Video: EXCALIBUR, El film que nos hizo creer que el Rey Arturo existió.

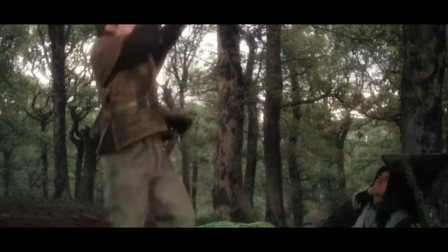Arturo eventualmente encuentra a Excalibur y en un acto hilarante de casualidad la saca de la piedra en la que está incrustada.
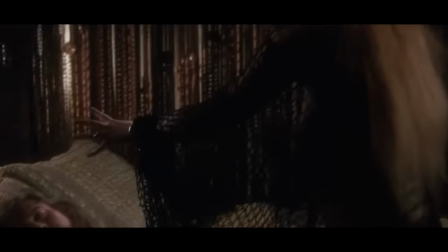Gwyneth y Lancelot tienen su romance trágico y Arturo engendra una abominación con su media hermana Morgana.
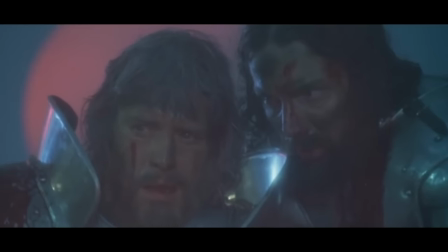Esta versión logra mezclar algunas cosas, como la muerte de Arturo, pero aquí perciba al cobra protagonismo como el caballero que está al lado de Arturo al final de su viaje.
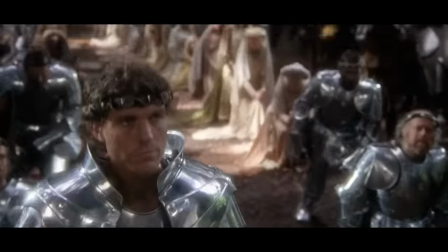Excalibur de Borman realmente no se parecía a nada que hubiera venido antes cuando se trata de la historia de Arturo.
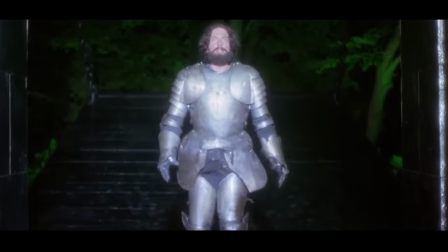La película tenía una cualidad de otro mundo, como un libro de cuentos de hadas que cobra vida. Borman utilizó la iluminación de una manera que añadía otra capa a las escenas.
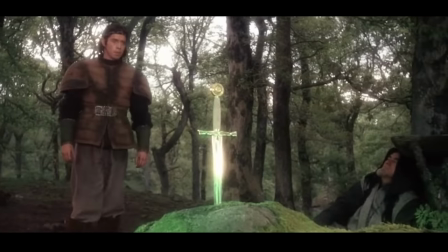Por ejemplo, cada vez que hay magia, o específicamente la magia que le da a Excalibur su poder como una obra,
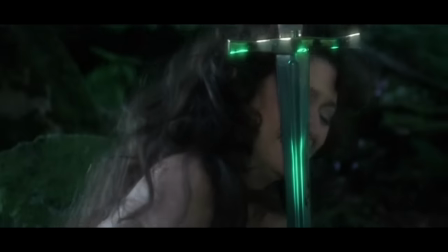siempre hay una luz verde reflejada ya sea en la armadura de los caballeros o en algún lugar de la escena.
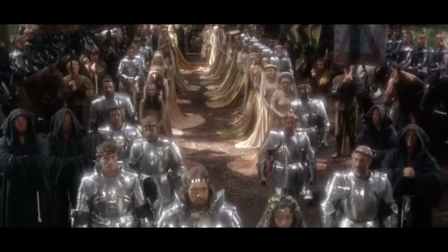Así que cuando veas la película mantén un ojo en eso. En cuanto a los caballeros mismos, la armadura que llevan también se utiliza para realzar la historia.
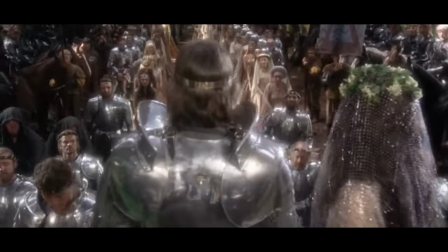Arturo y sus caballeros durante las escenas de boda y cuando está sucediendo la época dorada de Camelot, brillan con un brillo casi sobrenatural, como ángeles guerreros.
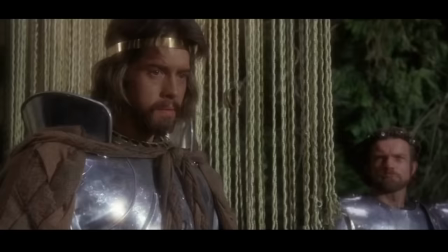Esto muestra la pureza de Arturo y sus hombres es ideal. Pero a medida que avanza la película y vemos los estragos del mal apoderándose, esto sucede también con Uther.
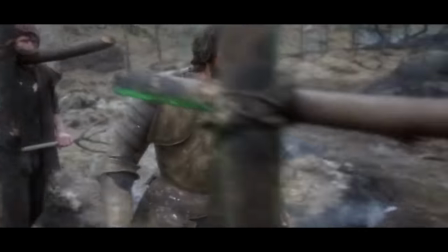La armadura se vuelve sucia y rota. Dentro de las escenas de Percival, encontrando el Grial por fin, lo vemos desprenderse de su armadura,
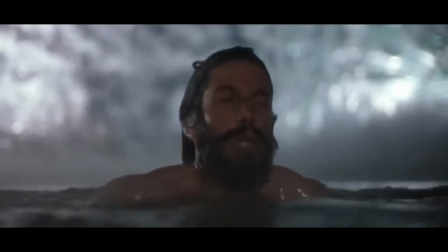despojándose de la cadena del mal de Morgana y Mordred, y la maldición que se posó en el trono.
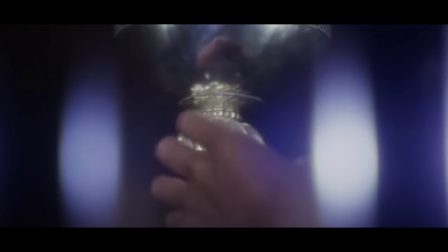La verdad del Grial lo libera, y como dijo Merlin, la parte más importante de ser un caballero es la verdad.
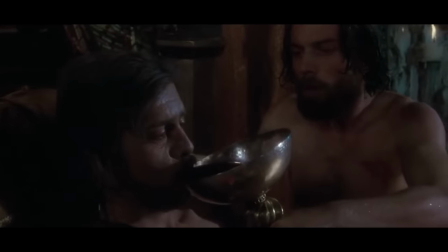La imaginería, como puedes imaginar, es importante dentro de la película y Borman la utiliza mucho.
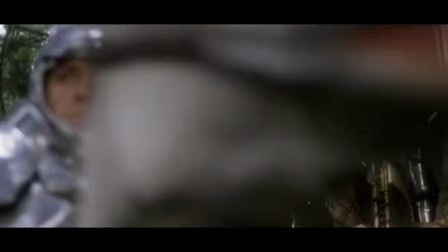La imaginería cristiana, por supuesto, también es prevalente, pero no solo con la parte del Grial de la historia,
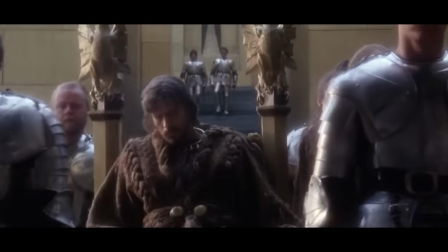sino con Arturo siendo un rey de los hombres, siendo traicionado por su seguidor más cercano, aparentemente muriendo para resucitar nuevamente.
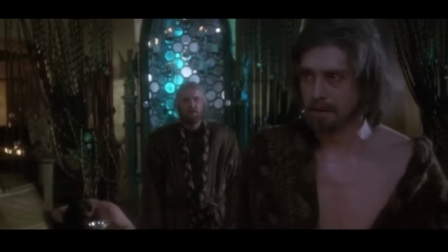Se menciona el regreso del rey, así como el regreso de Cristo está dentro de las páginas de la Biblia.
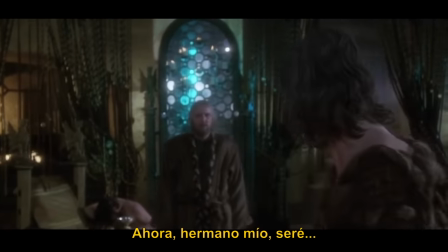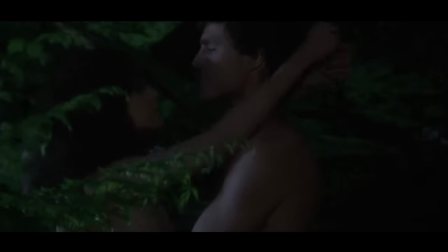También está la escena de Lancelot y Gwynevere haciendo el amor en el bosque, ambos desnudos y rodeados de una naturaleza aparentemente pura.
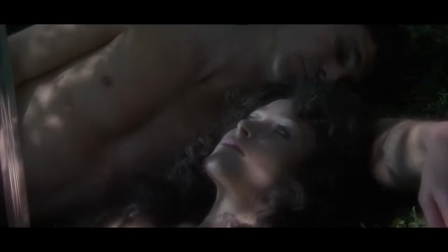Es muy reminiscente de Adán y de Eva en el jardín del Edén, pero su pecado al traicionar a Arturo sucede,
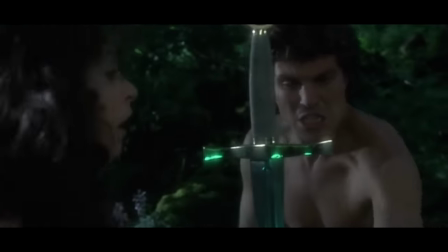y cuando ven a Excalibur allí entre ellos, la empuñadura se parece mucho a una cruz en ese momento.
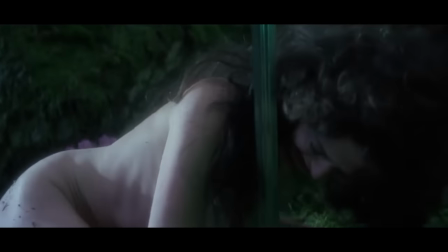Inmediatamente se avergüenzan y se aterrorizan, al igual que Adán y Eva lo hicieron.
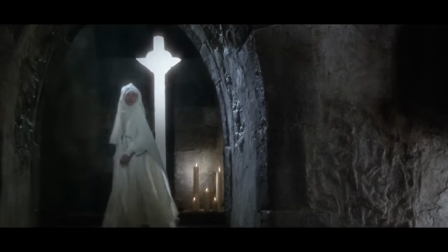Whenever elige una vida de piedad como monja para compensar su pecado, manteniendo Excalibur con ella como un recordatorio de la verdadera fe y amor que devuelve a Arturo.
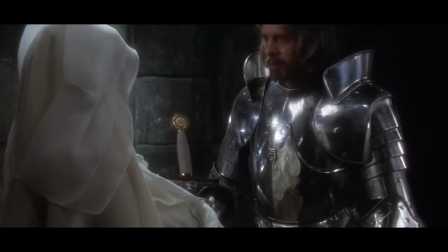Durante esa escena, Arturo aparentemente habla sobre la reencarnación, devolver en otra vida donde puedan estar juntos y él no sea el rey.
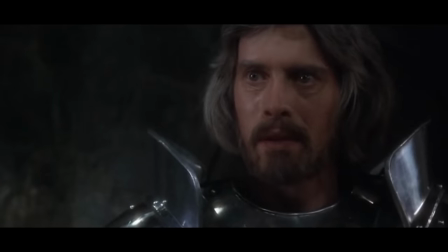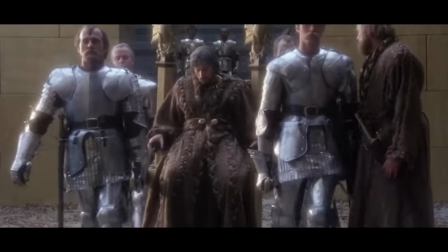Esto podría ser una referencia a la tentación de Cristo que se le habría ofrecido de tener una vida normal y no tener que sacrificarse por su pueblo
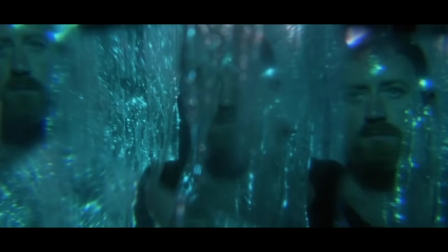Nuevamente hay mucho sucediendo en esta película Merlin habla sobre el dragón y dentro de la narración de eso descubrimos que el dragón del que está hablando
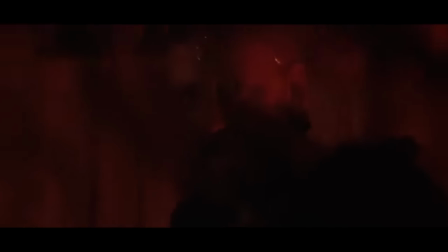en realidad es el mundo mismo
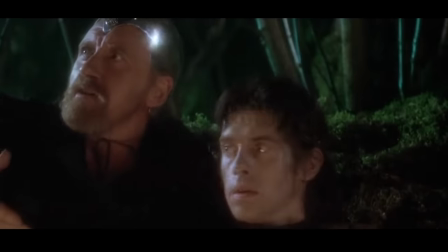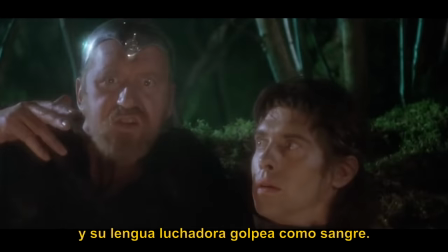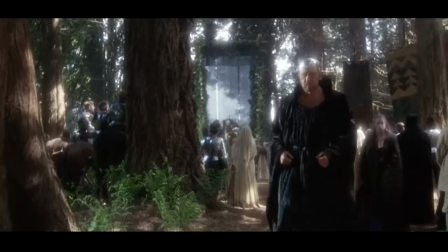Ese es el dragón contra el que debes luchar y domar para poder ganar. Es una metáfora adecuada.
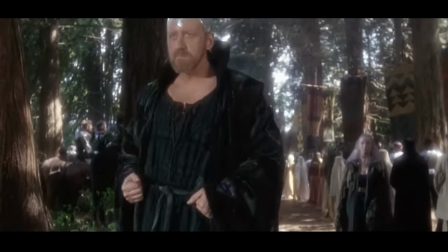Merlin mismo es un personaje interesante en esto,
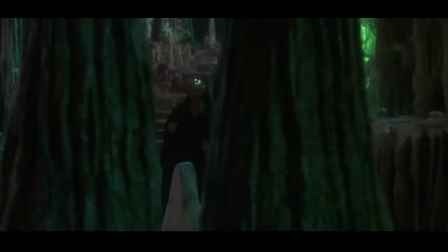ya que Bourbon hizo hincapié en hacer que la película fuera una fábula sobre el surgimiento del cristianismo y la pérdida de las formas paganas como la magia de Merlin,
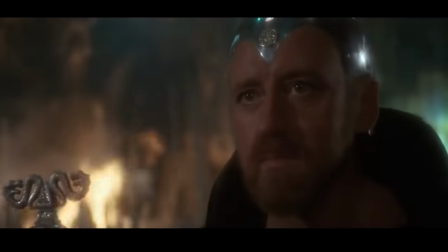al igual que Dragon Slayer hizo el mismo año. Merlin acepta más que su destino y se da cuenta de que su poder está desvaneciéndose debido a la era del hombre.
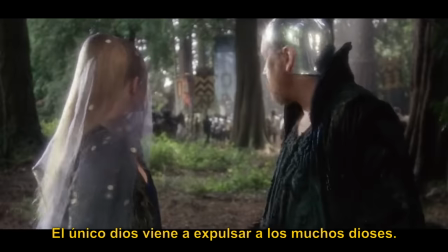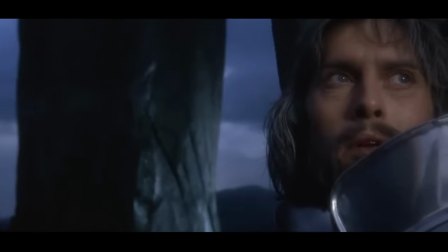Pero mucho antes de dejar este mundo por uno de los muchos otros que abundan, quiere asegurarse de que un buen hombre sea rey, cree en el hombre, aunque el hombre no crea en él.
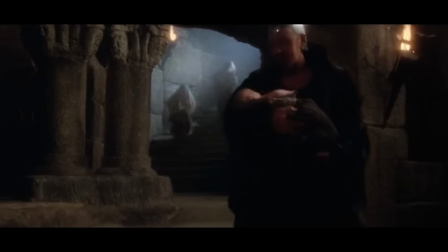A todos los efectos, Arturo es tanto su hijo como el de Uther. Así que sí, también hay una metáfora divina allí.
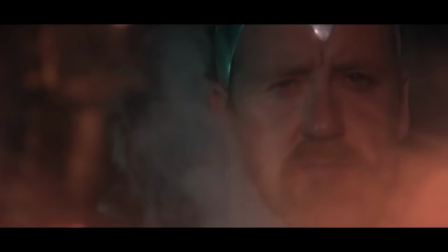Esa desaparición de la magia también deja mucho realismo brutal en el corazón de esta película.
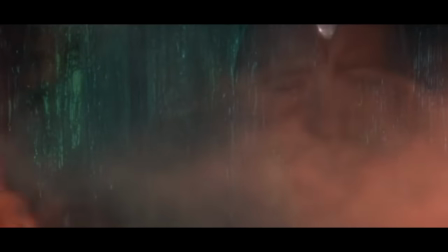No hay casi tanta magia como se esperaría en este film, pero está bien porque no la necesita para contar esa historia.